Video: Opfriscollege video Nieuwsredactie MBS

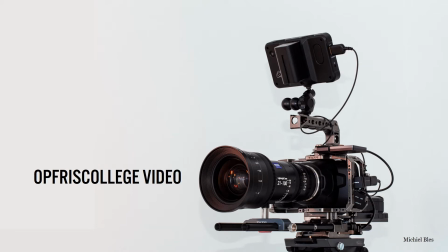0s
In dit korte filmpje wil ik jullie weer even opfrissen als het gaat om het maken van video voor de nieuwsredactie. De voorbeelden die je vindt in dit filmpje heb ik gehaald uit de feedback die ik vaak geef. Ik heb een aantal voorbeelden hoe het goed gaat en hoe het nog wat beter kan aan de hand van 10 tips. En met die 10 tips kun je zelf aan de slag om weer mooie nieuwe video's voor de nieuwsredactie te maken.
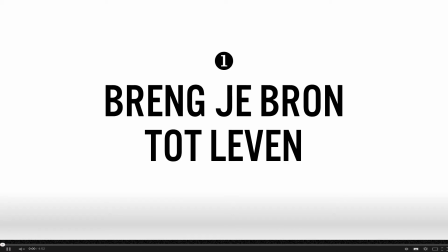23s
Tip nummer 1. Breng je bron tot leven. Wat bedoel ik daarmee? Als jij je bron voor het eerst in beeld brengt, zorg er dan voor dat je hem even wat laat doen voordat je overgaat naar de interviewsituatie.
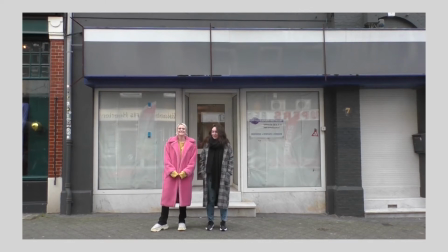34s Steeds meer jongeren starten met hun eigen onderneming. Zo ook Zinzi en Puk uit Heerlen.
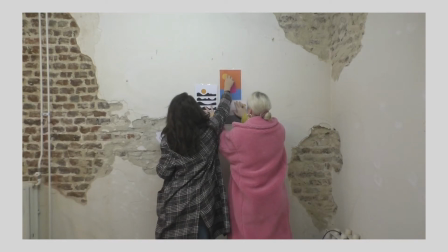40s Zij zijn bezig met het opzetten van hun eigen winkel en ze vertellen hoe ze omgaan met de financiën.
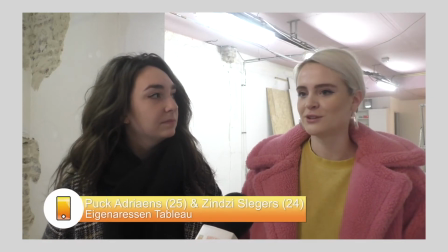46s Ja, in Heerlen krijg je, als het goed wordt gekeurd, zeg maar, dan moet je wel een aanvraag voor doen, krijg je 6.000 euro subsidie.
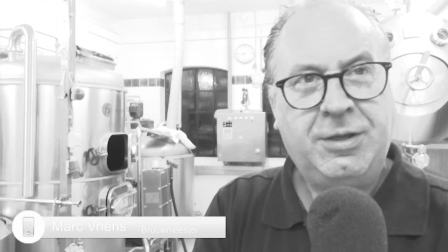53s
Een tweede voorbeeld, we zien eerst de bron in beeld. We zien hem aan het werk in zijn brouwerij. Dan horen we de eerste zin van zijn antwoord op de eerste vraag die de verslaggever stelt. En dan snijden we pas naar de interviewsituatie. En dat maakt het een hele organische en natuurlijke manier van het introduceren van bronnen.
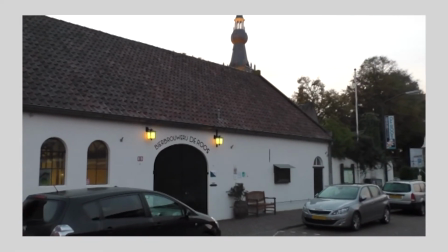73s Hier, bij Bierbrouwerij De Roos in Hilvarenbeek, wordt het lekkerste bokbiertje van Nederland gebrouwen.
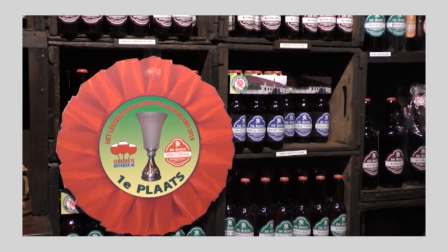78s Dit is 19 oktober bekendgemaakt op de Blindproeverij in Enkhoven.
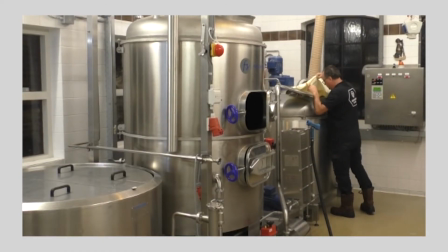83s Brouwmeester Mark van Vliet vertelt op deze vroege ochtend wat het geheim is achter dit bokbiertje.
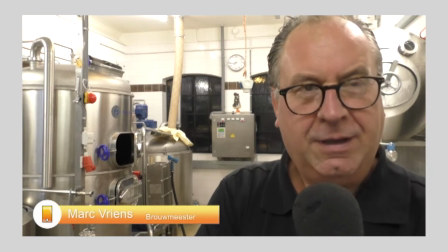88s Wat maakt het zo speciaal? Hij onderscheidt zich door het gebruik van diverse soorten aromamouten.
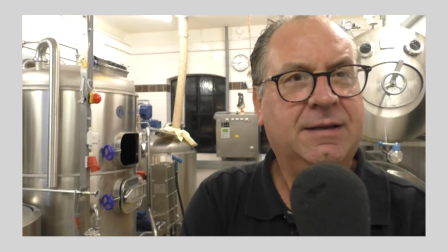96s
Zorg er altijd voor dat je je bron even aan het werk zet. Laat winkeliers even met de klant praten.
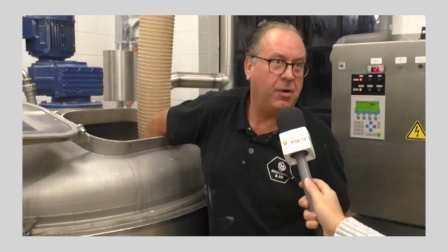103s
Laat hem een cadeautje inpakken. Laat hem afrekenen, et cetera, et cetera.
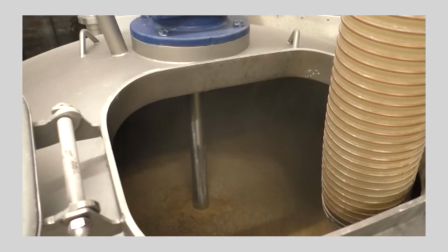107s
Dan horen we het eerste antwoord op de eerste vraag. En zien we de naamtitel in beeld.
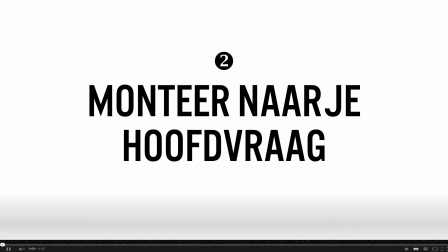113s
Tip 2. Monteer naar je hoofdvraag. Online video gaat om kort werken. Snel naar je hoofdvraag. Dus niet ellenlange intro's maken, maar direct laten zien waar dit item over gaat.
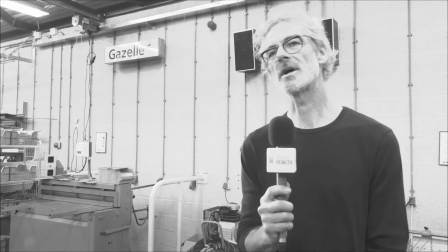126s
En ook een antwoord geven op een journalistieke vraag die je zelf stelt. Dat gaat goed in dit item. Hoofdbron, in dit geval een docent, gaat eigenlijk meteen in op de vraag: is het eigenlijk een goed idee om hoog en laag opgeleid nog steeds te gebruiken?
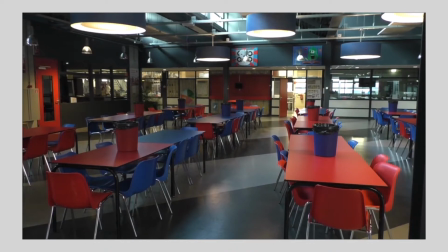140s Ongelijkheid in het onderwijs. Het is een onderwerp waar vaak discussie over is geweest. Dankzij de documentaire serie Klassen is het op dit moment weer ontzettend actueel.
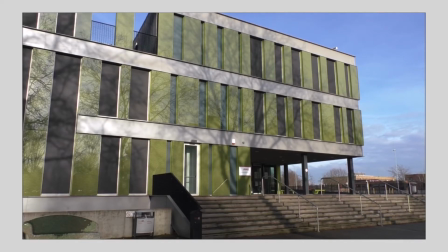149s Maar met deze discussie keert keer op keer een vraag terug. Zijn de termen hoog en laag opgeleid nog wel van deze tijd?
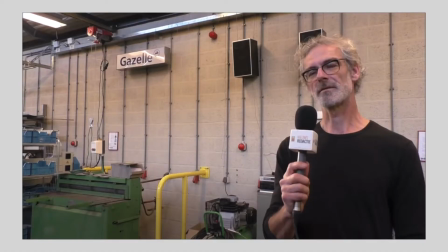155s Bij praktijkschool De Rijzert in Den Bosch denken ze van niet. Wij vermijden die term hier op school natuurlijk, omdat het gewoon niet fijn is om te gebruiken.
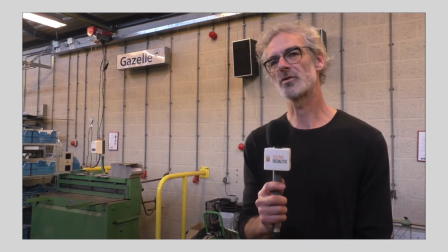164s Maar leerlingen, ja, die voelen zich wel soms een beetje beschaamd.
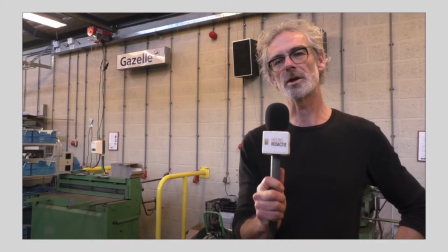169s
Hartstikke mooi, zo meteen aan het begin van die video een antwoord op die vraag.
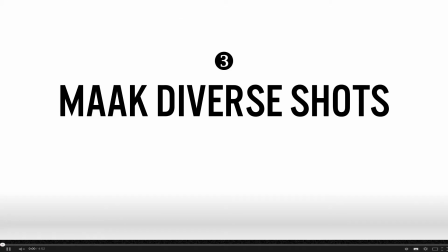175s
Tip 3. Maak diverse shots en zorg ervoor dat je daar bent waar de actie is.
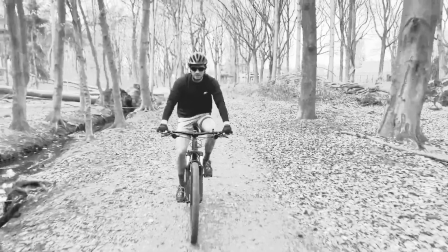180s
Dus ben dicht op de actie als je het aan het vastleggen bent. Heel mooi gedaan in dit item over mountainbiken tijdens corona.
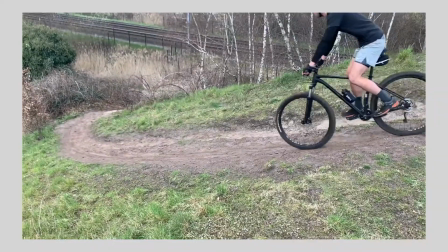187s
Kijk even naar de shots die deze maker heeft gemaakt. Hè. Echt mee op de fiets, dus zelf ook op de fiets gaan zitten.
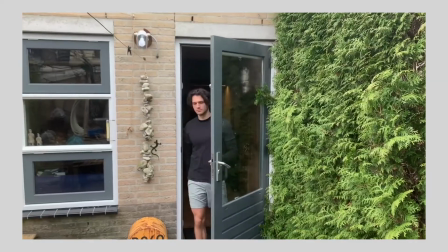193s
En een mooi aantal diverse shots gemaakt waarmee het onderwerp hartstikke mooi in beeld gebracht wordt.
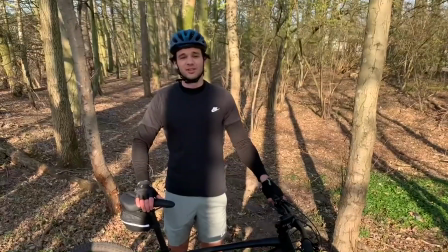198s Dat Krijn nu pas begonnen is met mountainbiken is simpel. Wat ik zo leuk aan vind is de uitdaging die er elke keer toch in blijft zitten.
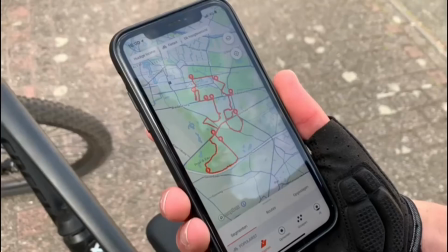205s De fitness-app Strava is sinds het sluiten van de sportscholen door corona enorm populair geworden.
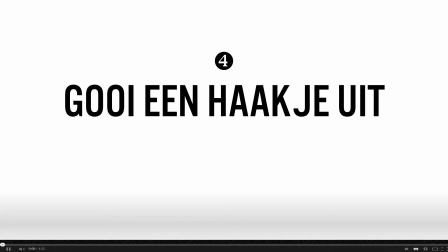210s
Tip 4. Gooi een haakje uit. In het begin van je videoproductie doe je een belofte. Je maakt duidelijk waarom de doelgroep moet blijven kijken, wat hij eraan heeft. En zorg ervoor dat je kijker in ieder geval blijft kijken.
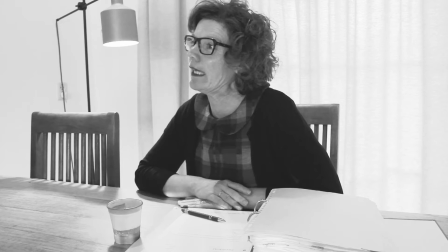221s
Een niet zo goed voorbeeld daarvan is dit item over internetfraude. Zo'n algemene opening dat iemand iets vertelt over een onderwerp. Dat is niet echt een hele interessante en hele pakkende manier om een video te openen.
Astrid Schiphuis is slachtoffer geworden van hackers.
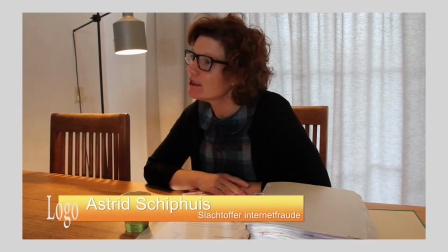237s Zij vertelt haar verhaal. In 2018 is mijn account bij de Weekamp 2 keer gehackt.
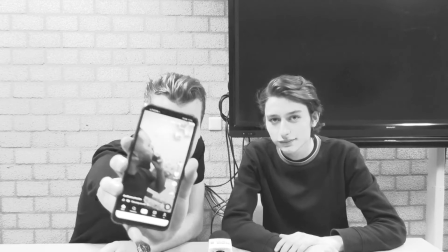242s
Hoe kan het wel? Op de manier hoe deze twee jongens het doen. Uiteraard is dit net een andere vorm.
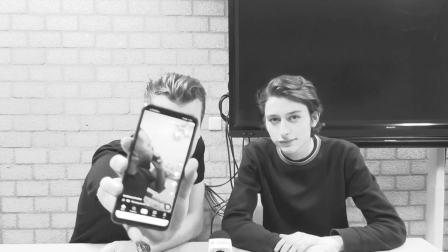248s
In een lokaal opgenomen, maar dat is niet zo erg. Hè? Maar het wordt wel meteen duidelijk waarom ik naar dit item moet gaan kijken en op welke hoofdvraag ik antwoord krijg.
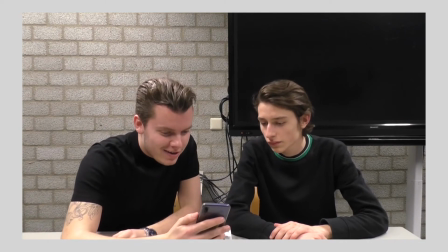257s Ik heb hier de app TikTok gedownload en allemaal bizarre, rare video's.
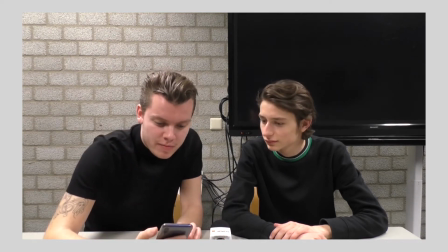262s Hier bijvoorbeeld deze. Je kunt hier door de For Me pagina heen scrollen en dan krijg je allemaal video's van andere TikTok gebruikers.
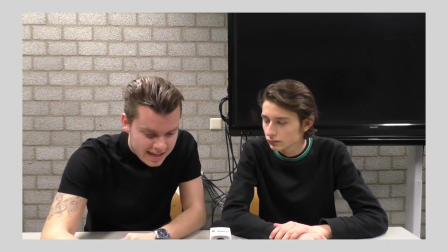268s En sommige hebben echt super veel kijkers. Deze ook bijvoorbeeld weer 88k. En ik ben heel benieuwd hoe ze aan die volgers komen, hoe je zo'n populair filmpje kan maken.
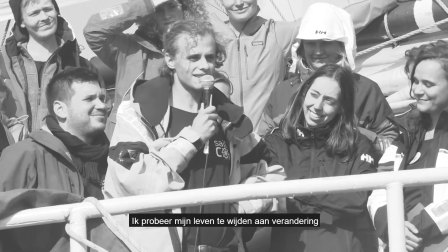276s Dus dat moeten we gaan uitzoeken.
Dit is ook een mooie manier van een belofte doen, van het haakje uitgooien. We zien iemand die met passie vertelt over wat hij doet en waarom. Met deze intro maak je meteen duidelijk waarom het relevant is om dit item te kijken.
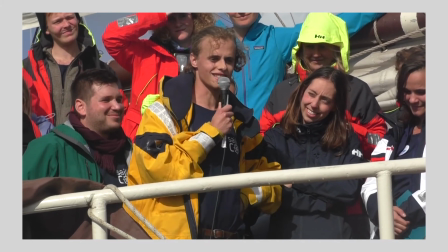290s I should try to dedicate my life to change. So today I'm here and I'm dedicating my life to change.
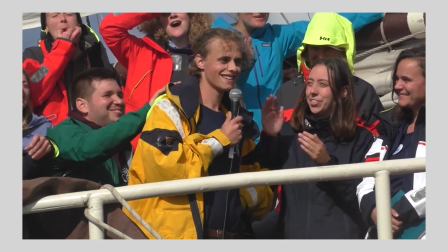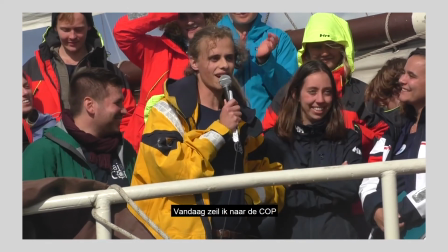302s today I'm here and I'm sailing to the cup because I believe there's a better future out there.
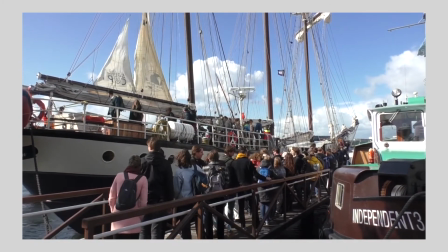308s Gisteren vertrokken 36 jongeren vanuit heel Europa met een zeilschip van Amsterdam naar de klimaattop in Chili.
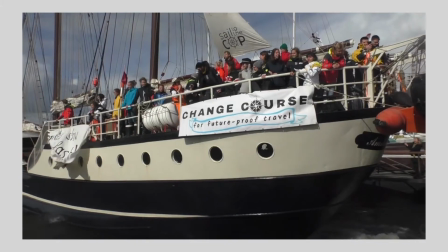314s
En wat ook goed is aan dit item, is dat ze het verhaal compleet maken. Ze hebben gewacht totdat die boot ook vertrok en dat ook vastgelegd op beeld.
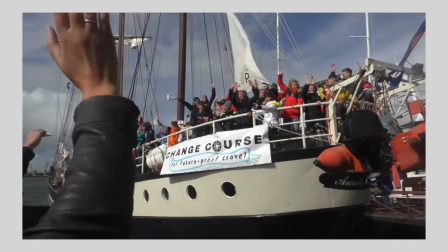322s
En dat maakt het echt een heel mooi en rond verhaal.
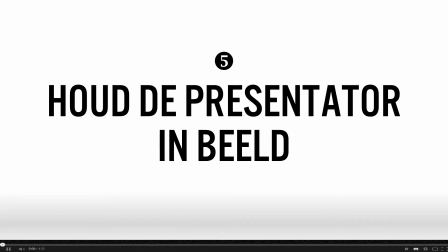329s
Een voorbeeld van hoe je de presentator in beeld brengt. Ik zie heel veel stand-uppers aan het begin van een filmpje. Doe dat consistent in verschillende situaties. De presentator die uitlegt wat er gebeurt.
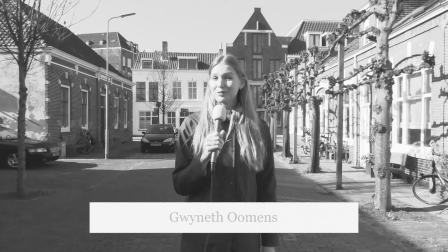340s
En daar is dit een mooi voorbeeld van, want op die manier zorg je ervoor dat de kijker jou als presentator gaat volgen. Hè? Het geeft een soort houvast, zodat je ervoor zorgt dat de kijkers ook blijven kijken.
De straten in Middelburg zijn vandaag maar leeg.
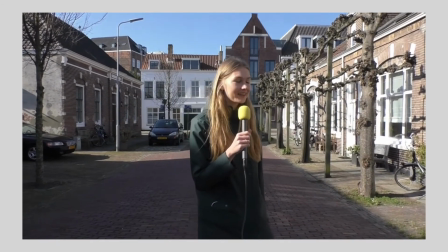354s Toch is er vandaag iets leuks georganiseerd in Middelburg. Wij nemen een kijkje. Hoi, Anne, jij hebt vandaag iets leuks georganiseerd.
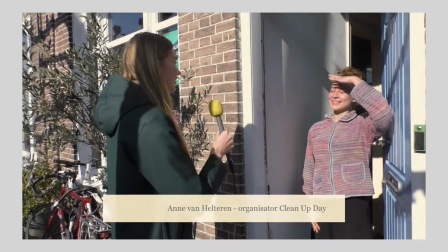362s Kun je vertellen wat ons vandaag te wachten staat? Ik heb een oproep van Anne gezien op social media.
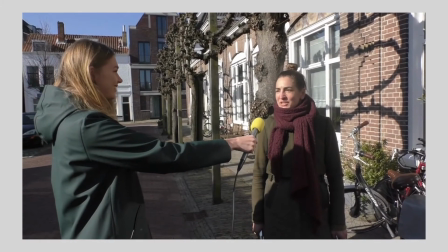367s Ja, en toen dacht ik moet meedoen. Ja, toen dacht ik wat een goed initiatief, want het is natuurlijk heel simpel op te zetten.
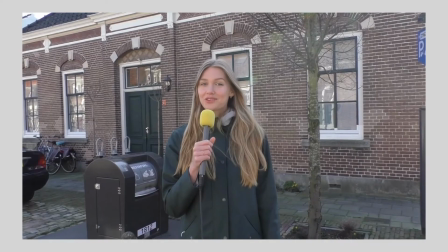374s Maar iemand moet het wel een keer doen. Zoals je ziet, ik heb ook een afvalzak, dus wij gaan ook aan de slag.
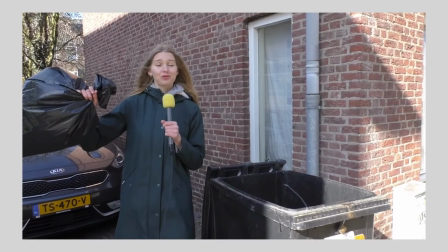379s Mijn vuilniszak is vol, dus die gaat erin.
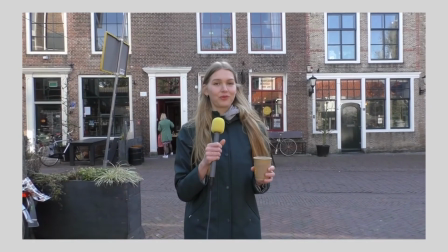385s Tijd voor koffie. Geen grote groepen mensen of een café dat stampvol is. Een coronaproef evenement in je eigen stad, het kan dus wel.
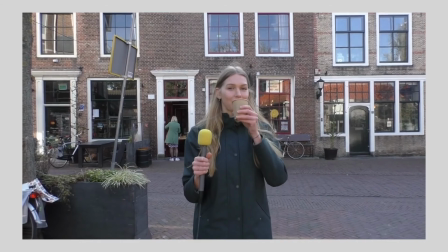391s Ben jij de volgende die er één organiseert?
Tip 6.
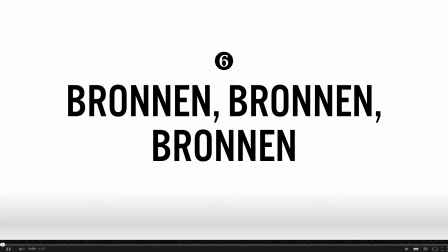396s
Laat je bronnen het verhaal vertellen. Ga niet zelf te veel in voice-over tekst allerlei informatie stoppen.
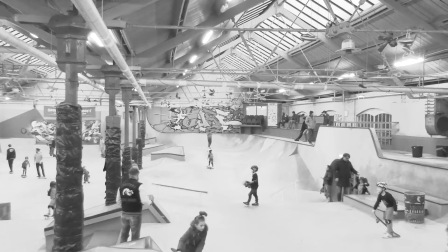402s
Proppen misschien wel. Maar zorg ervoor dat je bronnen het verhaal vertellen. Daar is dit een niet zo goed voorbeeld van hoe dat gebeurt, omdat de voice-over alles al in gaat vullen. Terwijl er heel veel kansen zitten om de bronnen het verhaal te laten vertellen. Een organisator, een skater die iets vertelt over het kwalificeren voor een Olympische Spelen.
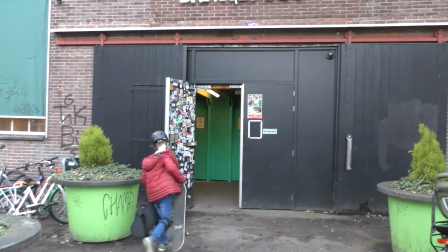419s
De beheerder van deze hal, et cetera, et cetera.
Afgelopen maandag werd bekend dat Tilburg in maart volgend jaar het NK Skateboarden mag organiseren.
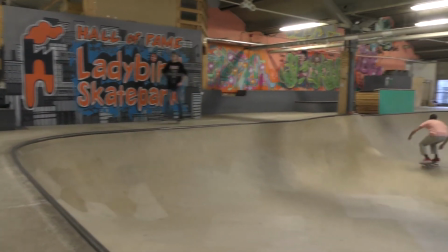428s De skateboardsport maakt dit stormachtige ontwikkeling mee. Sinds 2017 is de sport zelfs olympisch.
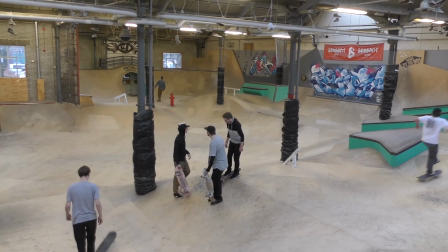434s Mede door deze ontwikkelingen vinden steeds meer jongeren hun weg naar de skateboardbaan. Zo ook Mila.
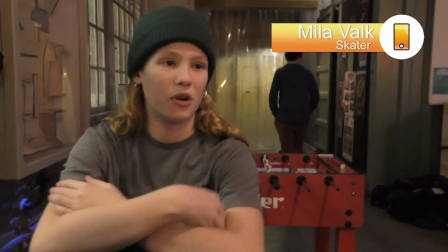440s Ja, ik skate hier niet op de baan, alleen ik kom uit Breda. Maar ik skate al, denk 3 jaar.
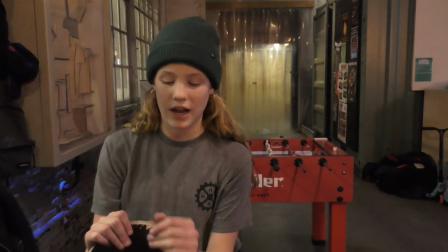445s Ik skate heel vaak in het skatepark en daar hebben ze soort van wedstrijden, jonge reckless.
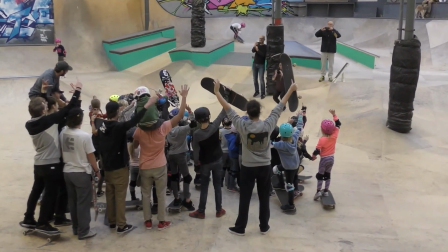450s En dan mag je gewoon naar mee als je dat wil. Zo was er vandaag op deze skateboardbaan in Tilburg een evenement voor de jeugd.
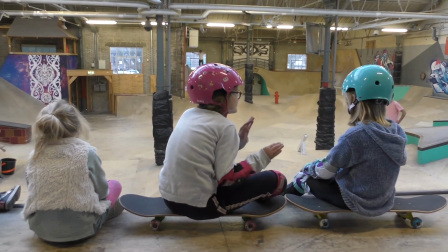457s Voor alle kinderen die een cursus hebben gevolgd, is er een terugkomdag georganiseerd.
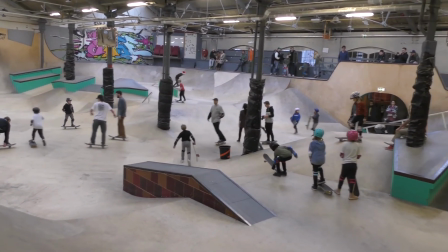462s Skating Ladybird doet er alles aan om jongeren zo vroeg mogelijk aan het skaten te krijgen.
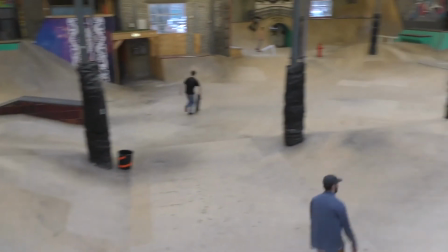467s Hiernaast probeert de skateboardvereniging ook de begeleiding te professionaliseren.
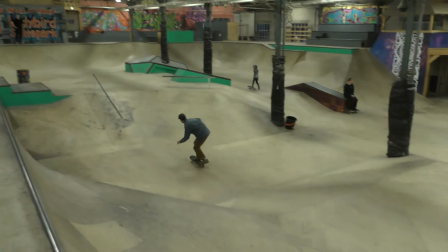472s De Nationale Skatebond is bezig met een certificaat voor trainers.
Zorg ervoor dat je bronnen het verhaal vertellen en ga het niet zelf invullen.
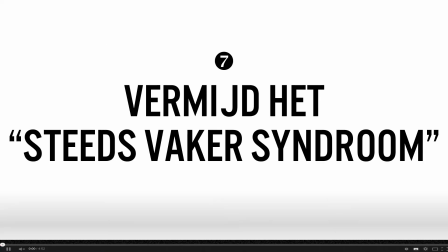480s Op een andere manier les wordt gegeven.
Tip 7, en ik zie hem nog steeds helaas heel vaak voorbij komen, het steeds vaker syndroom. Wat bedoel ik daarmee? Ergens in het begin van de reportage wordt gezegd dat dat iets steeds vaker voorkomt. Dat het als paddenstoelen uit de grond schiet. Dat het echt een hype is.